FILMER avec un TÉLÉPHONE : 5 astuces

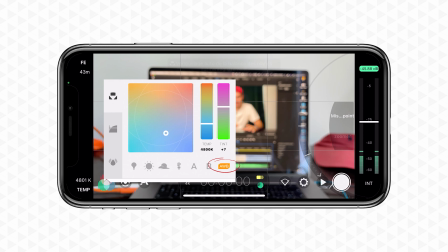Aussi, quand vous changez d'endroit, pensez bien à vous mettre en auto sur votre balance des blancs histoire que ça rééquilibre et ensuite, oubliez pas de verrouiller juste avant de filmer. Et dernier paramètre, c'est le profil d'image. Donc, faut payer un petit peu plus pour débloquer cette partie-là, mais je vous conseille de le faire parce que c'est justement avec les profils d'image que vous allez garder le plus d'informations dans votre image. Donc, si vous n'avez pas envie de vous prendre la tête au montage à retoucher le contraste, la saturation, les couleurs de votre image, restez sur le profil d'image naturel.
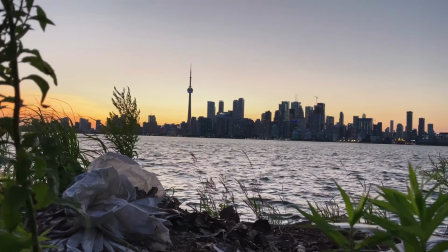En soi, vos vidéos seront déjà très sympas et surtout, vous n'aurez pas du tout de retouches à faire dans votre vidéo. Mais je vous conseille quand même de prendre un profil d'image un peu plus flat, style HLG ou voire même log.
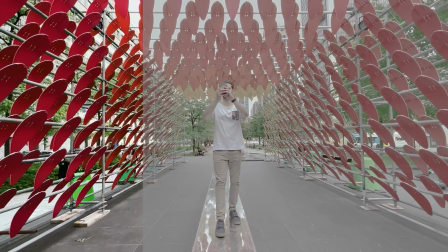Là, votre image va être beaucoup plus décontrastée et désaturée. Donc en soi, ça va vous demander un peu plus de travail en post-production pour retoucher votre vidéo. Sauf que c'est ces profils-là justement qui vont vous donner la meilleure qualité possible en vidéo parce que vous aurez beaucoup plus d'informations dans votre image. Tips numéro 3, utilisez un stabilisateur. Alors, une des choses qui différencie le plus une vidéo amateur d'une vidéo un peu plus pro, c'est les mouvements de caméra.
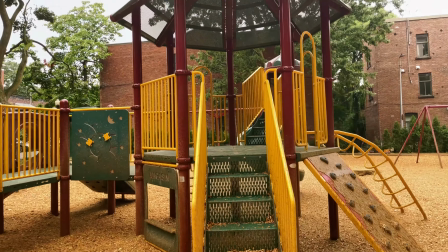Si je vous mets deux rushs, un avec un stabilisateur et l'autre filmé à main levée, je pense que vous allez tout de suite préférer celui qui est filmé avec le stabilisateur.
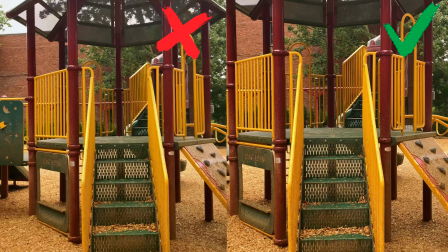Parce que du coup, les plans sont beaucoup plus léchés et c'est plus joli à voir.
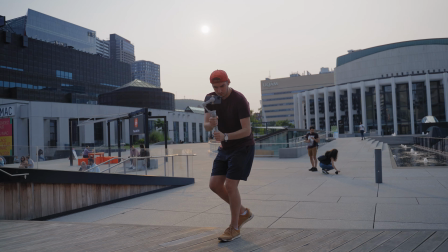En fait, le stabilisateur va vous permettre d'amortir les mouvements que vous faites en marchant, en courant, avec vos bras, etc.
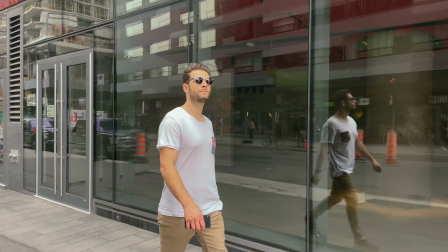Ce qui fait que vous allez avoir des rushs beaucoup mieux maîtrisés et ça, clairement, c'est ce qui va améliorer la qualité de votre vidéo. Bien sûr, le stabilisateur n'est pas indispensable. Si jamais vous n'en avez pas, vous pouvez quand même faire des beaux rushs. Mais dès que vous allez avoir un petit peu de mouvement dans votre plan, ça va se voir si vous n'avez pas de stabilisateur. Après, il y en a qui aiment bien justement ce côté très naturel. À vous de voir ce qui vous plaît le plus. Mais si jamais vous débutez, je vous conseille fortement d'utiliser un stabilisateur.
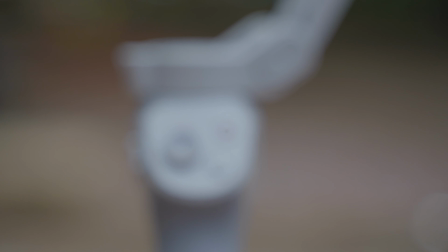Celui que j'utilise, moi, c'est le DJI Osmo Mobile 4. Il coûte un peu plus de 100 euros et c'est pour moi le meilleur stabilisateur pour téléphone actuellement.
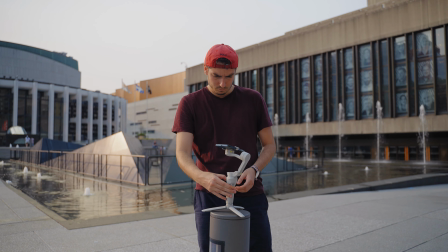Il est hyper simple d'utilisation, tu as juste à l'attacher sur ton téléphone. En plus, c'est magnétique, donc tu l'attaches au stabilisateur assez facilement et bim, t'es prêt à filmer.
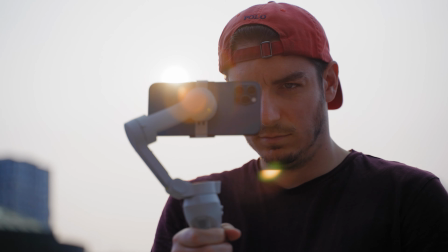Et surtout, je trouve qu'il fait très bien le taf dans le sens où il amortit parfaitement tous les mouvements que je peux faire. Je suis pas du tout sponsorisé par eux, mais pour en avoir testé pas mal des stabilisateurs pour téléphone, c'est honnêtement celui que j'ai préféré. Bref, si jamais ça vous intéresse, je vous mets le lien du stabilisateur en description. Tips numéro 4, faire les bons mouvements. Un débutant, quand il filme, il aura souvent tendance à mettre sa caméra comme ça et à tourner de droite vers la gauche pour montrer par exemple tout le paysage. Comment dire que c'est le pire mouvement à faire? Pour que votre vidéo soit agréable à regarder avec ce petit côté cinéma, il faut faire les bons mouvements avec votre téléphone pour rendre votre vidéo vivante.
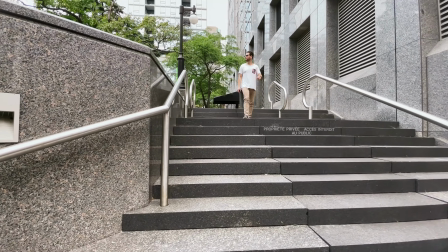Et pour ça, vous devez être créatif sur les mouvements que vous faites, l'objectif étant de mettre en avant votre sujet. Donc vous avez plusieurs possibilités.
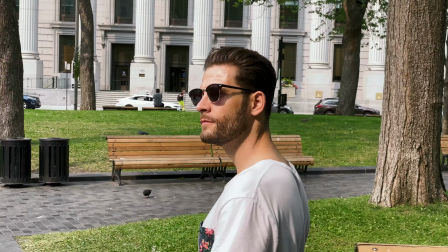Vous pouvez avancer vers votre sujet pour le découvrir petit à petit, tourner autour de lui pour donner un effet qu'on appelle parallaxe.
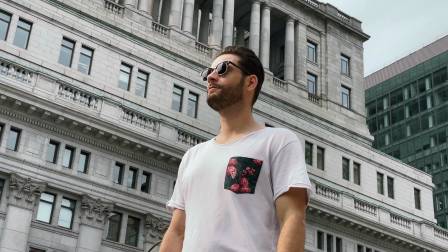C'est le premier plan en fait qui tourne plus lentement que l'arrière-plan et ça visuellement ça fait plaisir. Bref, vous pouvez avancer, reculer, tourner comme vous voulez tant que vous êtes subtil et surtout que le mouvement est bien maîtrisé.
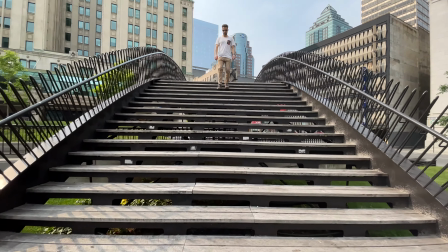Il vaut mieux un petit mouvement très léger qui a de l'intérêt plutôt qu'un grand mouvement qui n'est pas du tout stable. Parce que oui, le stabilisateur va amortir vos mouvements mais il ne va pas tout enlever non plus.
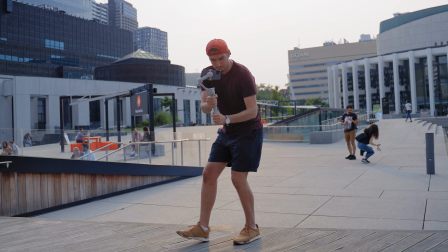Il faut vraiment être doux dans vos mouvements, fléchir un petit peu les genoux, marcher lentement et vous aurez de beaux résultats. Dernier tips, bien composer son image. Alors, la composition, c'est un petit peu le truc le plus dur, je pense, en vidéo et surtout quand on débute.
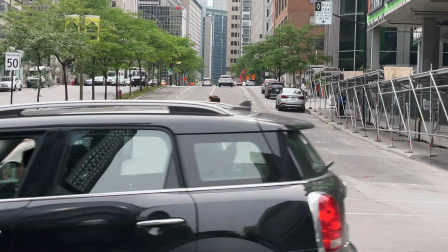Mais c'est clairement le plus important. La composition, c'est ce qu'il y a dans votre plan. C'est la manière dont vous allez remplir votre cadre. En fait, c'est simplement ce qu'il y a devant votre caméra. Bon, ça mériterait une vidéo complète que je ne vais pas sortir ici. Donc, si jamais ça vous intéresse, je vous laisse rentrer votre adresse mail dans la newsletter qui est juste en dessous. Mais t'inquiète pas, je vais te donner quelques tips. Donc là, on avait quelques tips avant. Et là, dans le dernier tips, on va avoir plusieurs tips. Premier tip pour la composition, ça va être d'avoir la profondeur de plan. Et pour ça, il va falloir qu'on ait un premier plan et un deuxième plan.
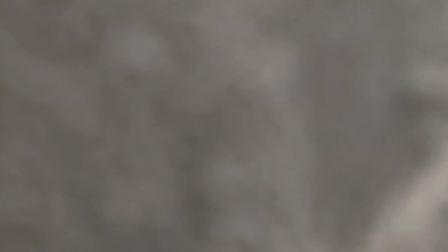Par exemple, pour le premier plan, vous pouvez mettre un objet quelconque, un sujet, un mur, peu importe.
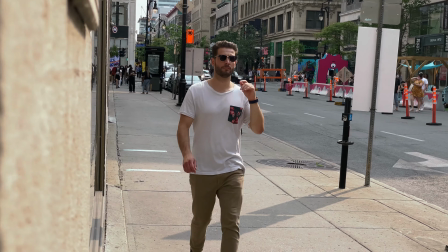Et ensuite, au second plan, là, vous pouvez mettre votre sujet.
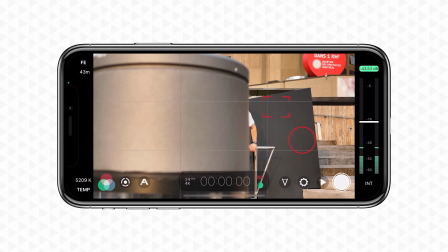Ça va justement créer du mouvement dans votre plan avec un petit flou d'arrière-plan, même si c'est pas le truc qu'on a le plus avec les téléphones. Mais ça permet de rendre un plan classique en un plan beaucoup plus intéressant visuellement.
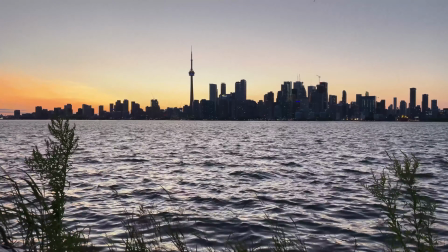Donc, ça peut vraiment être tout et n'importe quoi, mais toujours essayer de mettre un premier plan et un deuxième plan dans vos vidéos. et vous allez voir qu'elles seront beaucoup plus intéressantes à regarder. Deuxième tips, inception du dernier tips, utilisez la règle des tiers.